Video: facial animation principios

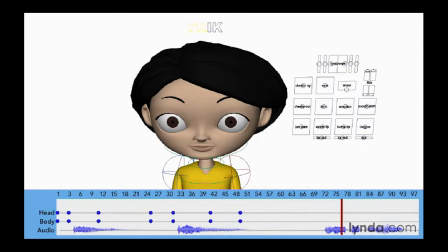2978s
So in this case, she's saying, Will there be pie? so she's moving up.
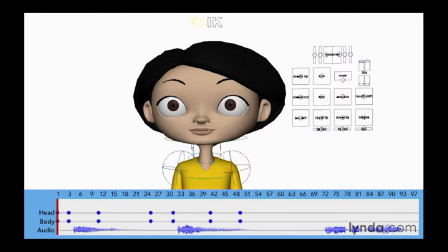2983s
So at the beginning of this little piece of dialogue here, she kind of moves down. So basically she's moving down when she gets sad. So in this second half here, we're going to have her move up.
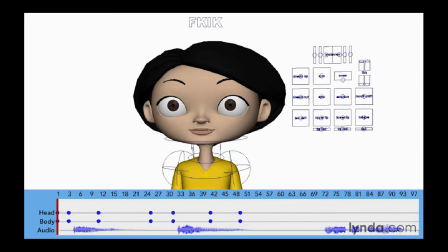2997s
So again, we're just working with the body, so a lot of this information is going to be communicated through the body motion and the body position. So let's go ahead and just work on this one more time.
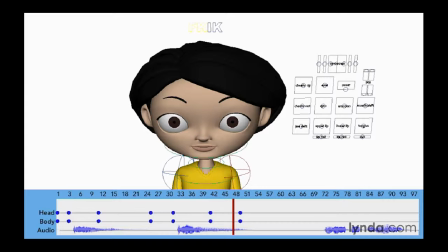3010s
Now, when she has a change of expression, she also needs to have a new thought come into her head. So she's saying, oh, I don't know. And then she thinks, will there be pie? And then she says it. So she gets this kind of an idea in her head.
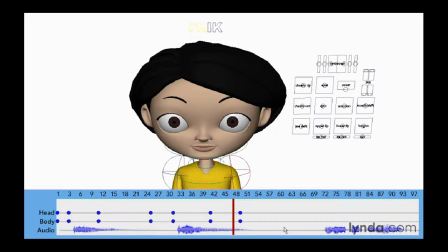3026s
So we need to communicate that somewhere along in this space between this little piece of dialogue where she says, I don't know, and will there be pie? So first thing I want to do is kind of just create a little bit of a moving hold right around here.
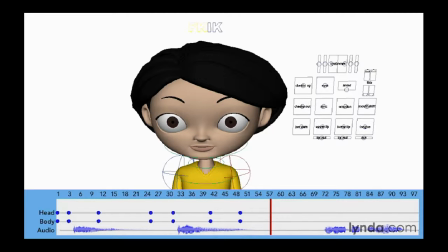3041s
So I'm just going to go a few frames after this to say, oh, somewhere around frame 58 or so. And then I'm just going to, again, create a moving hold. Now her head was moving left to right, so maybe just cushion that just a little bit.
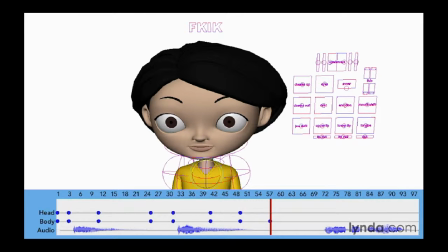3058s
And set a key for that and the body. So now, and now at this point, she kind of has a realization, almost like in a double take, where she kind of thinks twice about that. And so I'm going to go a few frames before this line and just put that pose in.
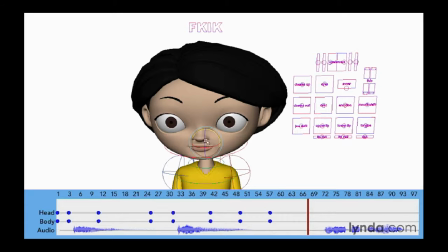3078s
So she's going to basically have an idea.
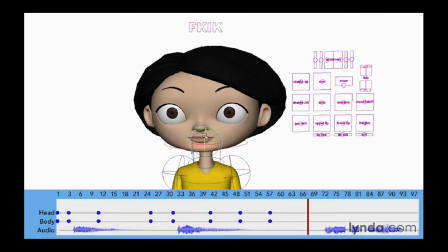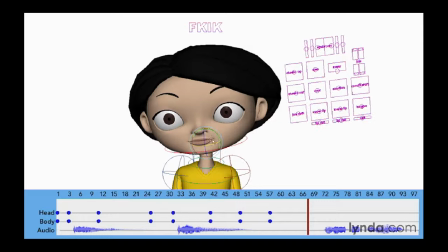3086s
Maybe she cocks her head just a little bit here. So something like that.
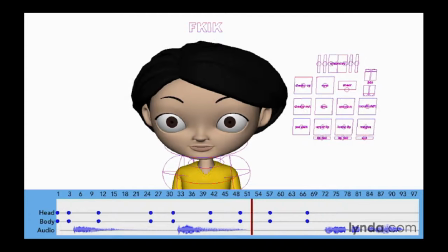3093s
And set some keys there. So now she's like, has her idea.
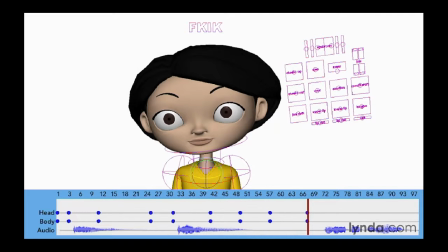3098s
And now at this point, the body is going to start moving up to match that dialogue. And again, it will anticipate just a little bit. So I'm going to go up to here, and I'm just going to start moving the body up. So let's just work with the body right now. So she's doing... I'm
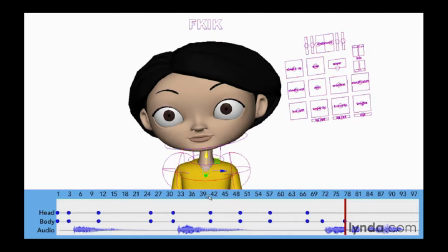3123s
going to move the body down. So I'm just working with the body. I want to get the rhythm of her shoulders to kind of bounce along with this dialogue here. And you notice there's two big words in this. It's like, will there be pie? So I want to make sure she gets that first and second motion with her body.
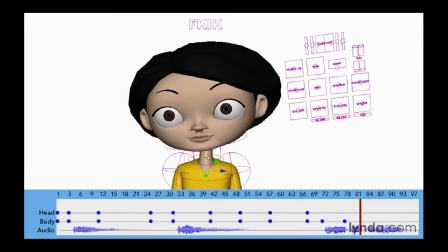3141s
Will there be? So B, and again I'm going to move this down just a little bit. Set a key. Will there be? And again, pi is going to come up. So again, I'm going to set that. And then she'll settle down just a little bit. So all I've done is set up a couple of keyframes here to get her body moving.
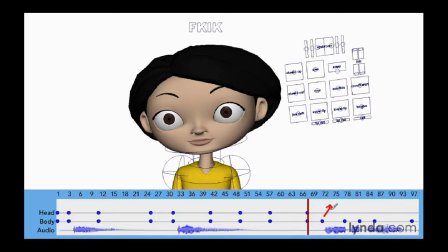3167s
So right here, she's going to go up, and then she's going to kind of settle down, and then she's going to go up again, and then settle down just once more.
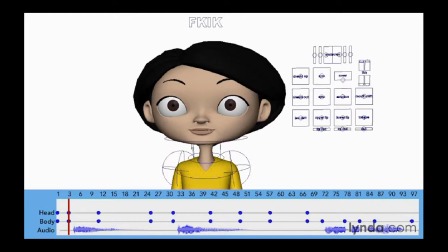3177s
So let's just take a look at this.
Will there be pie?
So it kind of goes along with the rhythm of the scene.
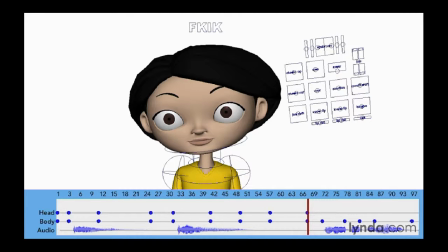3186s
Now this is just kind of rough. I could probably tweak this a little bit, but you get the idea as to what I'm doing. I'm just going...
Will there be pie?
So now that we have this, we can get the head moving along with this. Now remember, the head is going to start experiencing some secondary motion, so we need to take that into account. So I'm going to go to this frame here. So she's kind of pushing her body up, so the head will drag just a little bit.
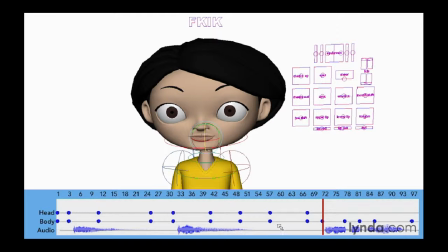3212s
And so I'm going to dip that chin just a little bit and keyframe that. So will there, and that's the really big word in this, so I want there to be open.
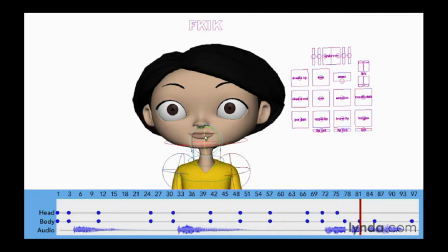3229s Will there be?
So as this drags down, her head will be kind of along with this. So now, as the body's moving down, the head is again going to drag behind. So as the body's moving down, the head's going to kind of tilt back just a little bit.
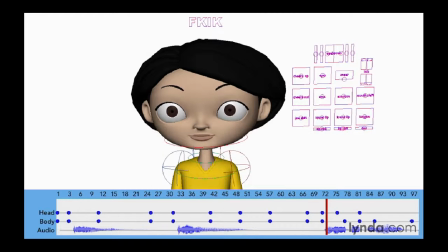3245s Will there be?
So as she's moving up for the word pie, the head's going to drop down just a little bit. And again, set a key for that. And then just come up.
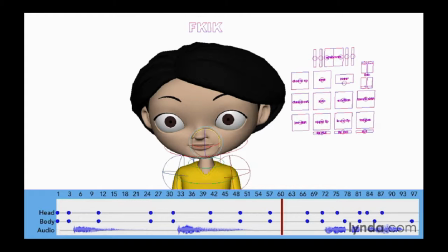3260s
Again, this is rough, but let's just see how this plays.
Will there be pie?
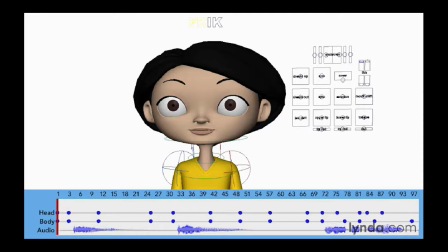3265s
So will there be pie? You can actually feel that rhythm in the character's head. So let's play this once more from the beginning.
Oh, I don't know.
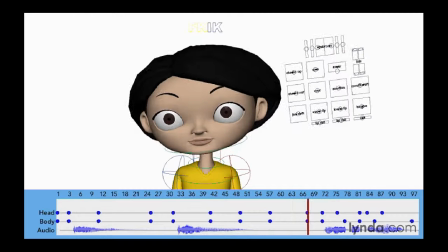3275s Will there be pie?
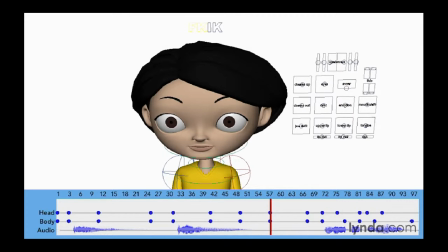3278s
Seems like in that middle section right here, where she kind of has this idea, it feels like it's a little too quick for what it is. Let's play it once more.
Oh, I don't know. Will there be pie?
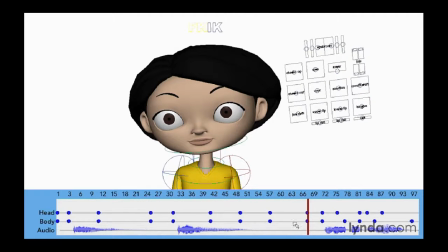3291s
So I think I'm going to soften this just a little bit. I'm going to go to this keyframe here and just make it a little less strong. It seems like she's moving a little too much for the emotion that she's creating. And again, this is one of the great things about computer graphics, is that we can go back and redo things.
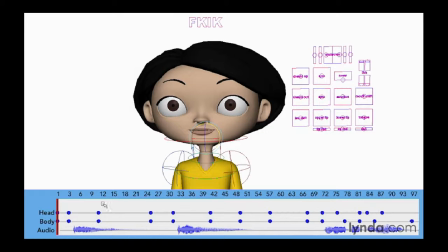3311s Will there be...
And that seems a little bit softer, a little more subtle. Let's see how this plays.
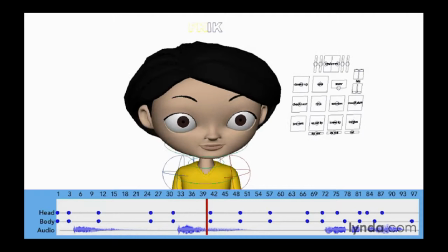3317s Oh, I don't know. Will there be pie?
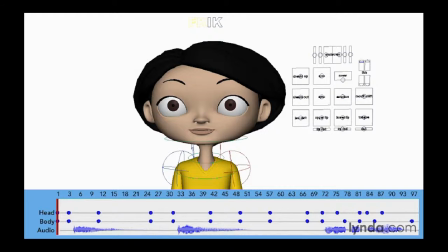3322s
And that feels good to me. Now, it feels good not as a final animation, but as a first blocking pass. We're going to do a couple more passes on this, but now that I have basically the rough position of the character's body and head, I can move on to actually animating the face.
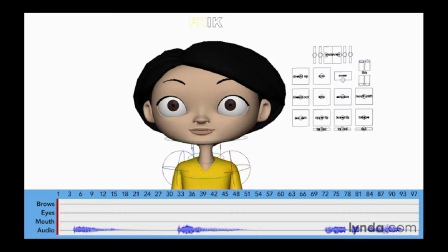3346s
We've blocked in the rough motion of the character's body, and now it's time to add another layer of animation. We're going to work on facial expression. But before we do that, let's just play our animation to see where we're at.
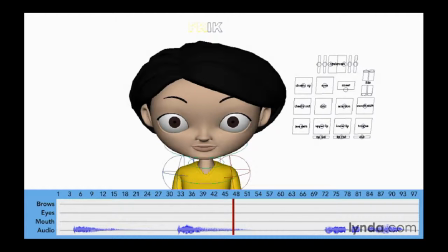3359s Oh, I don't know. Will there be pie?
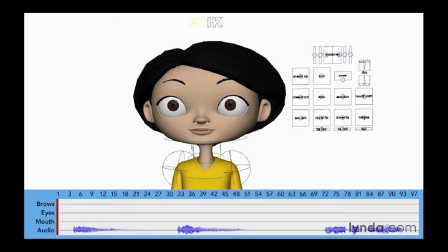3364s
So we have a pretty good sync with the body and the head, but now we need to add some facial expression. Now the first thing we need to do is, just like we did before, we need to set our initial pose. Our initial pose is rather neutral. She has a neutral expression.
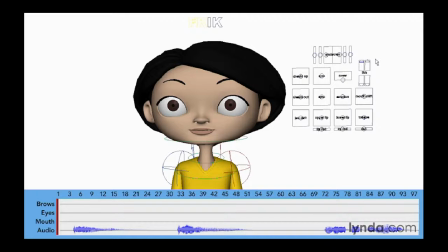3381s
So I'm going to just dial in something that's reasonably neutral, not so symmetrical though. Right now this is a very symmetrical pose, so let's go ahead and just kind of put her lids up a little bit, maybe so a little bit more relaxed.
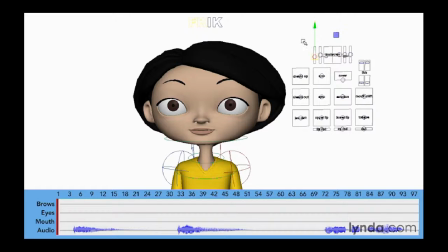3397s
Maybe drop her eyebrows down, and again relax those. And one of the things we could do is just kind of maybe give her mouth a little bit of tilt and maybe even a slight smile.
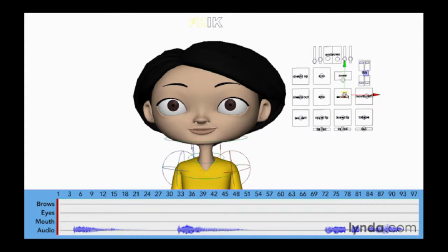3412s
So if we start with a smile, then when we go to the frown, there's going to be a little bit more contrast, and that might add a little bit to this animation. So this looks like a pretty good initial pose. So I'm going to go ahead and key the mouth, the eyes, and the brows. And now let's go ahead and slide forward just a little bit.
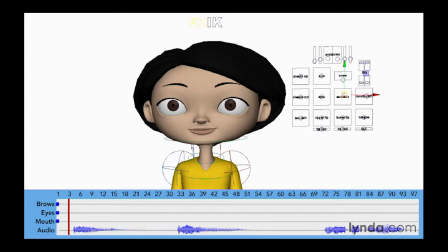3432s
Now, as before, I want to hold this pose for just a fraction of a second at the beginning of the shot. So I'm going to go ahead and key all of these again just to lock them in. So now I've got a key here at the beginning and then about 3 frames in.
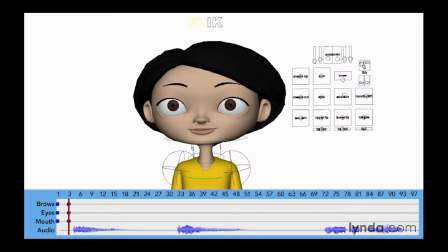3450s
And that just holds my pose. Now, if I want, I could play a little bit with my positioning. And again, it's just going to be very subtle though. And we're going to have a very broad motion next, so you probably won't even notice this.
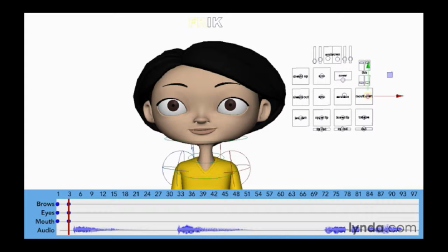3465s
So I'm just going to keep it pretty simple. So the next one is the change of expression. She gets disappointed at this point, and she says, Oh.